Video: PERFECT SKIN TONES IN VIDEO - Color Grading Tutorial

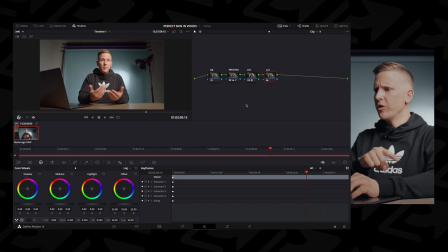(8:17)
We cover all that in the previous video, so we're not gonna do it again here. At this point, here's where mistakes begin to be made, if they haven't been made already, with skin tones and coloring. So let's say I want to add a stylistic look to this image, and I wanna use a LUT.
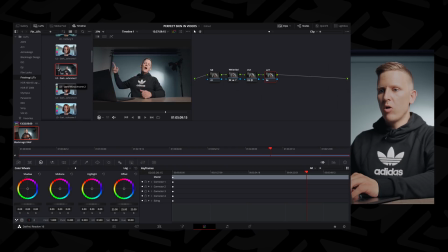(8:32)
So I go into my LUTs table here in Resolve, and I know, okay, I love dark monochrome too, especially in this studio.
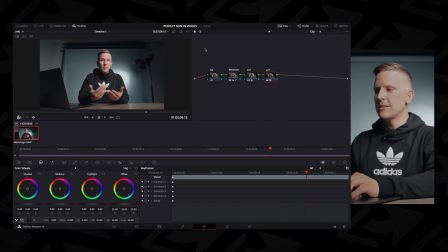(8:39)
So I add it on and I'm like, oh yes, look at my LUT, the coloring is amazing. The problem that we've just introduced into our image is that the same LUT that affects everything behind me and around me in this studio that looks great, here's the before and after, oh yeah,
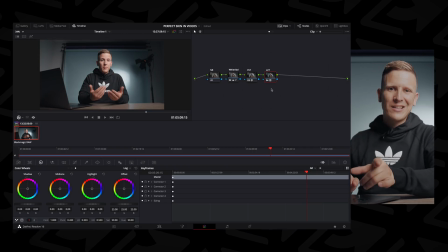(8:54)
love that moody blue look, that effect has also taken place on my skin tones. And now our perfectly calibrated skin that was looking exactly where it needed to be is now very blue and sickly because the same LUT is applied to my skin.
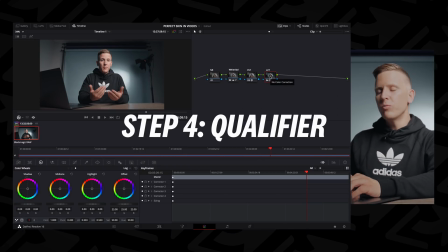(9:09)
So what you want to do here is use a qualifier. So within Resolve, I'm going to create a layer node like this.
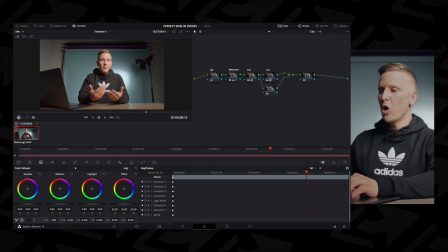(9:17)
And what a layer node does is everything below is what you are going to bypass, basically. This is what happens first, this is what happens after. So I'm gonna go into my qualifier right here, and what I'm gonna do is Shift H so you can see what I'm doing,
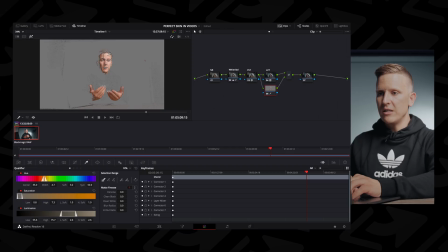(9:34)
and I'm just gonna start dragging this across my skin to get a nice key. So maybe I went too far there, let's try it again. Okay, that looks good. Let's try to round it out.
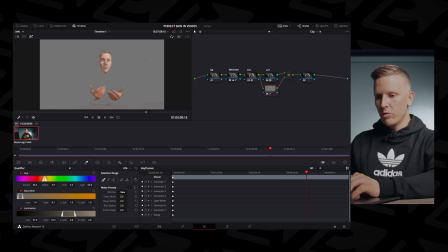(9:50)
Okay, that looks good. And now in my denoise here, I'm gonna bring this up to, let's say, 20. I'll do the same with my blur radius. And that's great. So now, basically, all I've told Resolve to do is, okay, just bypass this skin.
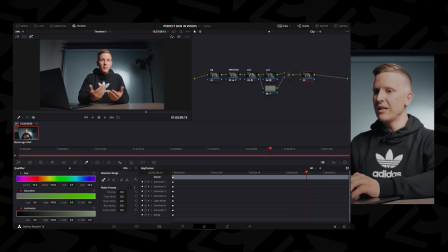(10:05)
And now, look at this. Now my skin is not being affected. Here's the before, blue. Here's after, color returned. Oh, great, color is returned. Now this is very good.
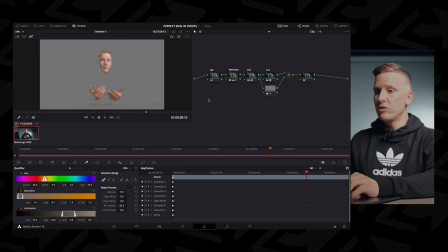(10:15)
And that simple thing can make a big difference. And now I can go into my qualifier here, which is my skin, and say, okay, let's see. If I bring up my scopes, what do I see here with my skin? All right.
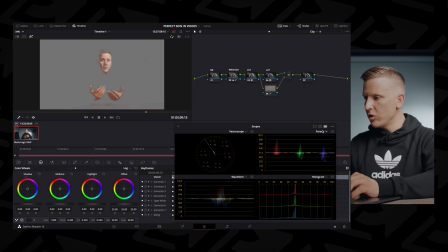(10:27)
As you can see with the Vectorscope, it's right on that line. Very good. But maybe I want to like add some more saturation. Let's say bring it up to like 54, and then I have it over here. Okay, that looks a bit better.
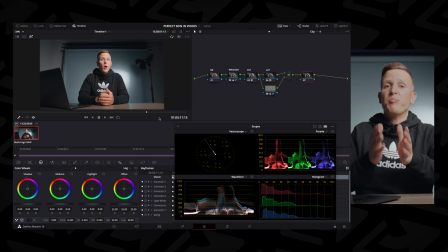(10:40)
And now what we've done is we've bypassed our skin with our look,
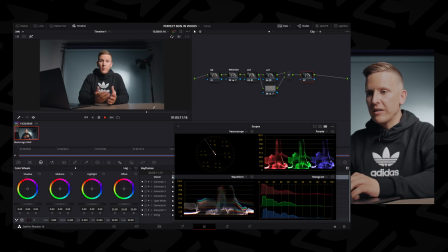(10:44)
and so we can still add a stylistic look without affecting our skin tones, which is very good. Now I'm looking at my skin right here, and I think I might want to make some adjustments. It just looks a little bit too green to me, so I might just drag this in the midtones a bit in that direction and play with that a little bit more.
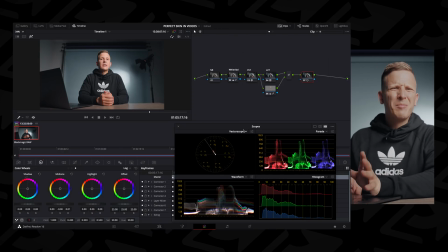(11:01)
But basically, this is a really good spot to start with, and I could make some kind of fine, minute adjustments from here.
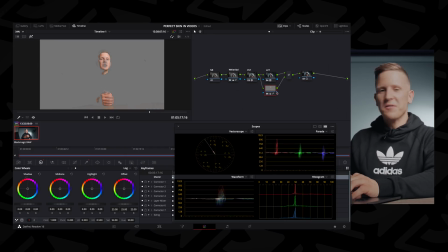(11:07)
Okay, one more really cool thing I want to show you. This is the final step. This is the secret step that does some crazy cool things. So I'm gonna go back to the skin qualifier that I have right here, and I'm going to go back to my color wheels into the second tab here to MD.
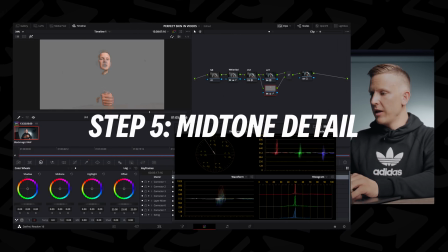(11:22)
Now MD stands for midtone, midtone detail in particular. And what's cool about this is that if I drag it to, let's say, the sweet spot,
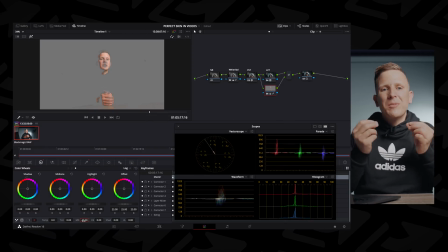(11:31)
which is negative 20, it's gonna remove some of the detail within the midtones of my image. And when you consider where your skin tones fall within the highlights, midtones, or shadows of an image, they are all gonna be falling within the midtone. So if you remove the midtones detail, what you'll do is you'll essentially
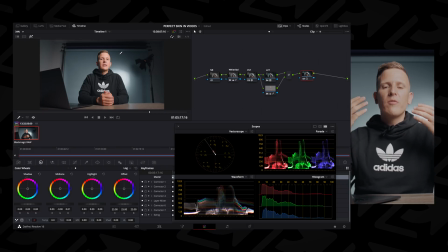(11:50)
remove some of the detail from the midtones, obviously, which will smooth out the face. And what this is especially good at is providing some smoothing to the face in a subtle way. So it's not like, you know, you're going in Photoshop and you're just like, you know, scrubbing over everything. You can't really do that in video, but making that mid-tone detail a negative 20 is a very,
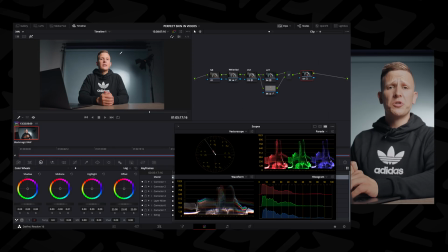(12:08)
very cool thing that you can do that will smooth out your skin and make them look absolutely dynamite. And that's basically it.